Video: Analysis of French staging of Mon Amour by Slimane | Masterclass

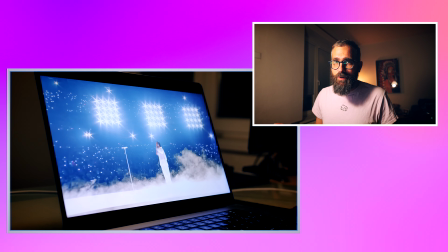And this, of course, this is a shot which we say this is the money shot, right?
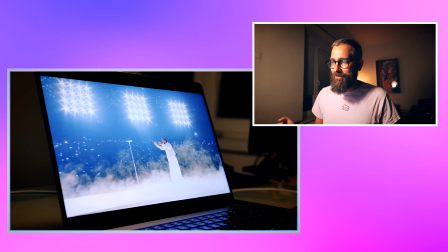This is the money, and actually this is where the money is,
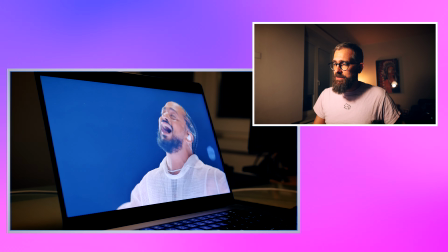because this is brilliant.
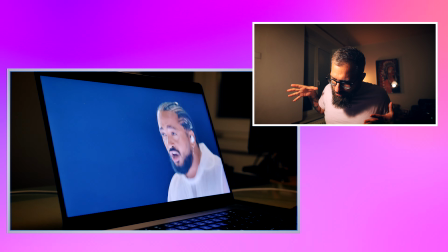I think it would deserve a little bit more distance to really sell the huge of arena where he is singing to.
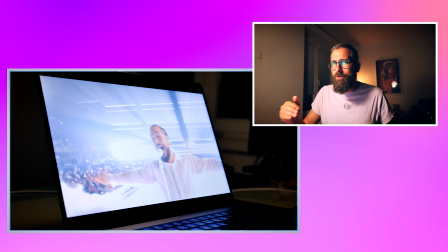This, in my opinion, is a little bit mistake, but a little bit, but they probably couldn't do it because of all the time Steadicam is there, and also this.
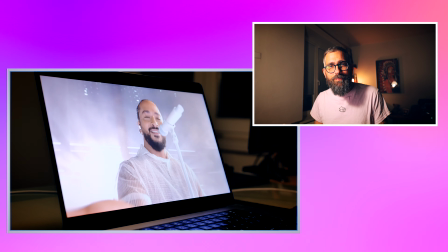They basically, it's simple, right? Brilliant.
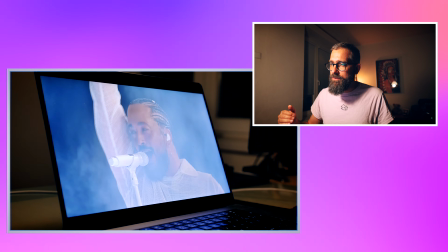And 3 minutes like nothing, like this. And the reason is that you're still there all the time, and there are so many nice little details.
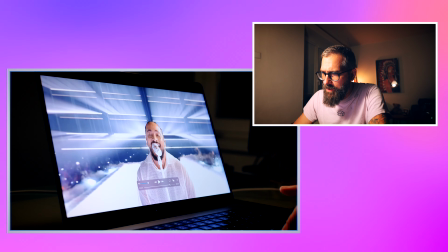So let's now go through them. I will put this a little bit aside so you can see much more clear.
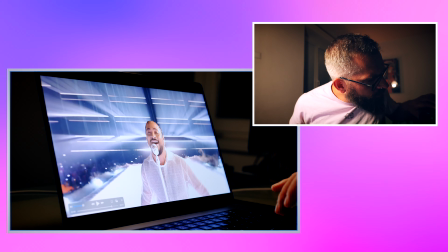I hope you do. Yes. I will just check if the focus is there.
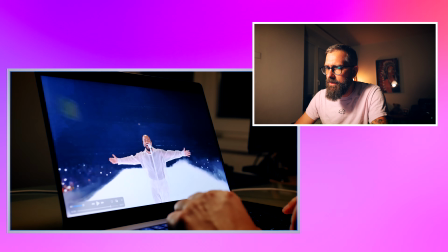Yeah, I think it's alright. So let's go step by step.
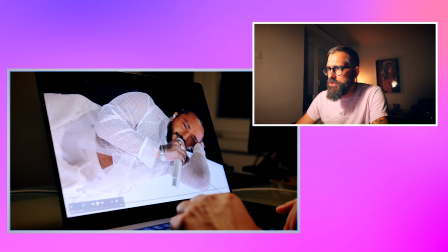Let's go with this shot, establishing shot, where you're focusing on Slimane.
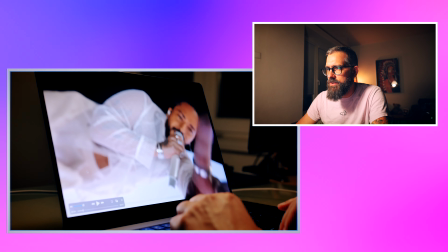And this interaction first tells you where the story will go.
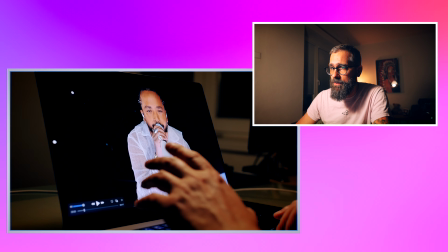This is the storytelling. Yes, they defocus, focus, and what I like on it, that most of it when it goes on Steadicam, and I think on Steadicam in general,
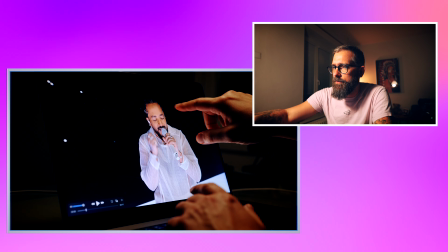everything around Slimane is blurred.
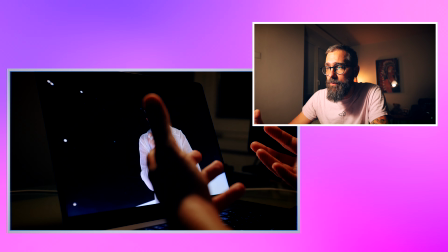So that is this filmic method or huge depth of field which makes your eye focus just exactly this way,
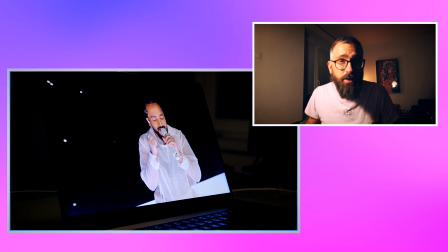because everything goes this way, like central, like to me. Do focus have me?
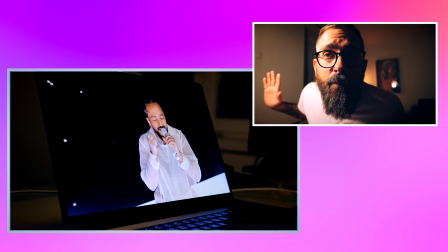Does focus have me? Now you can see me, and where my hand shouldn't be in focus. Now I put the hand in front. My hand should be in focus, and now I am in focus. Even this camera is kind of fast sometimes it's not, but I will make an experiment in here that now it should be much more visible that this is not in focus. Now my finger is in focus, and now my head will become in focus, right?
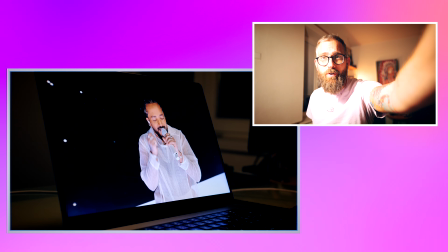Yes. So this is the experiment I just wanted to show you. It narrates better.
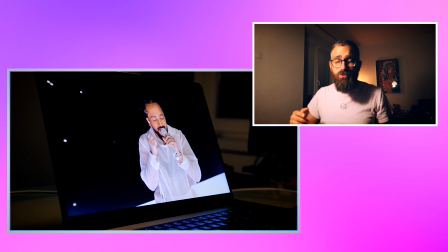That's why also the picture in here, in general, just looks
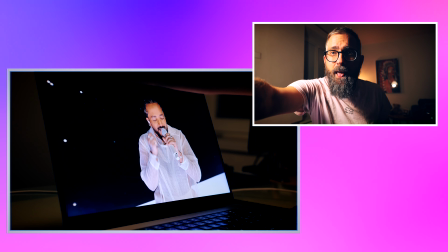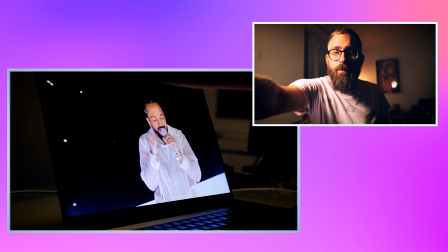give me a second. No, here. Okay, whatever.
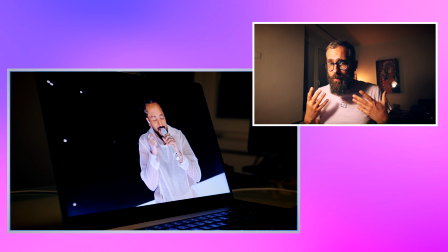That's why also the picture of my videos looks a little bit better, narrating better,
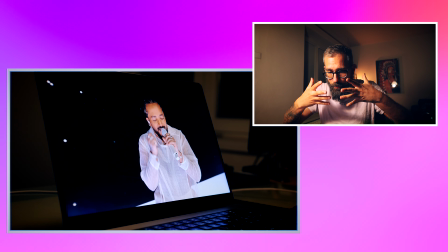because I make it look that the point of interest should be my face, basically.
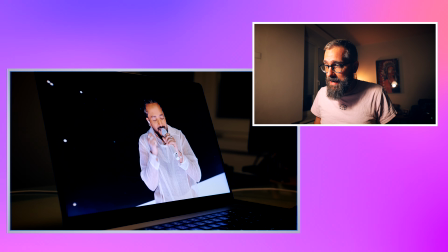Not all the time it works perfectly, but this is what I intend to do. So this is one of the tricks of this staging.
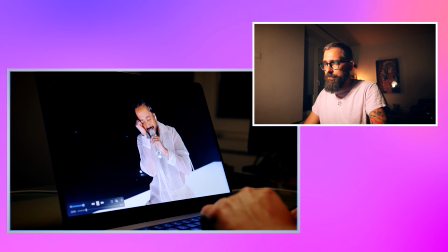The other thing is, see, it's na na na na na.
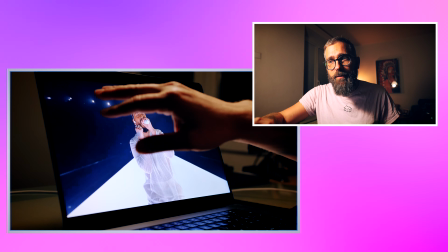You have the calm lights over here, but you have them there. It's somebody needs to think about it.
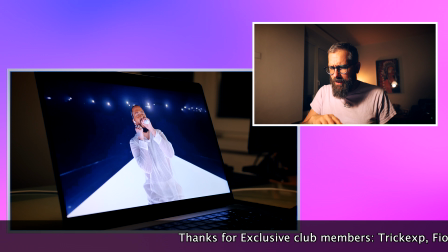Don't blink it. Don't do something. Do like piano. Dun, dun, dun, dun, dun, dun, dun, dun, dun.
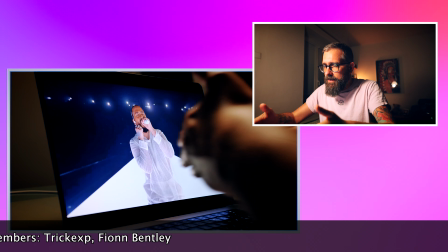It's everything. All this one line basically tells you, here's your point of interest.
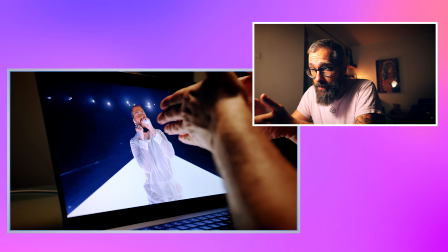Look in here. Look over here. This is where you want and need to look.
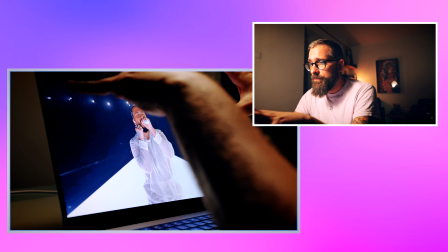And also those lines, they are just creating this contrast, but giving you this vibe of the song.
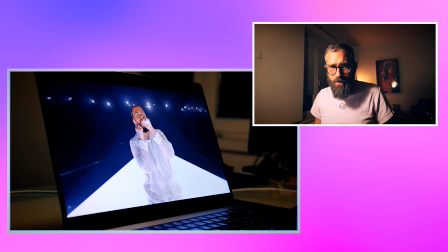For me, this is the staging perfection, when somebody really feels the song, supporting the song and the artist, nothing else.
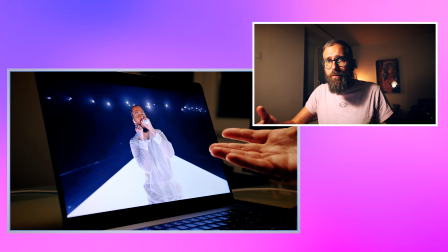It's not about the storytelling. Like, the song is about love, but you cannot see hearts everywhere or something.
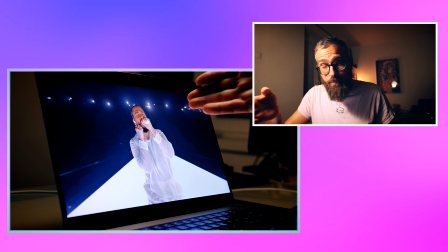It's Slimane's acting, Slimane's performance, and then supportive elements.
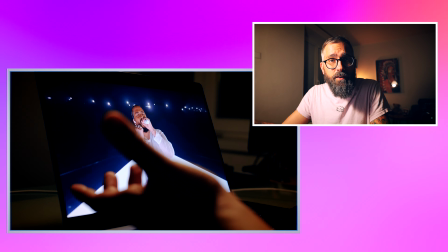And this is, in this case, light and the camera narrative, which is this interaction.
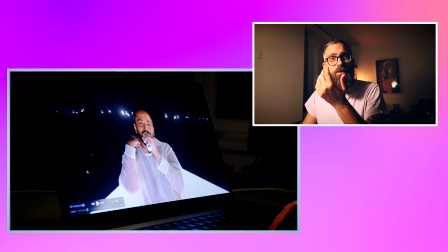This gesture, like he is the puppeteer. The camera follows the storyline.
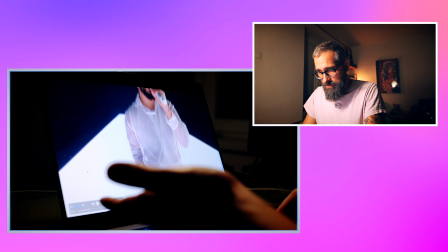Let's go with the hand. Then he does those gestures.
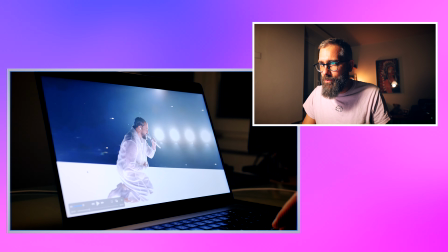Unnecessary, necessary, doesn't matter. I think this is not important. But they reveal the other stage.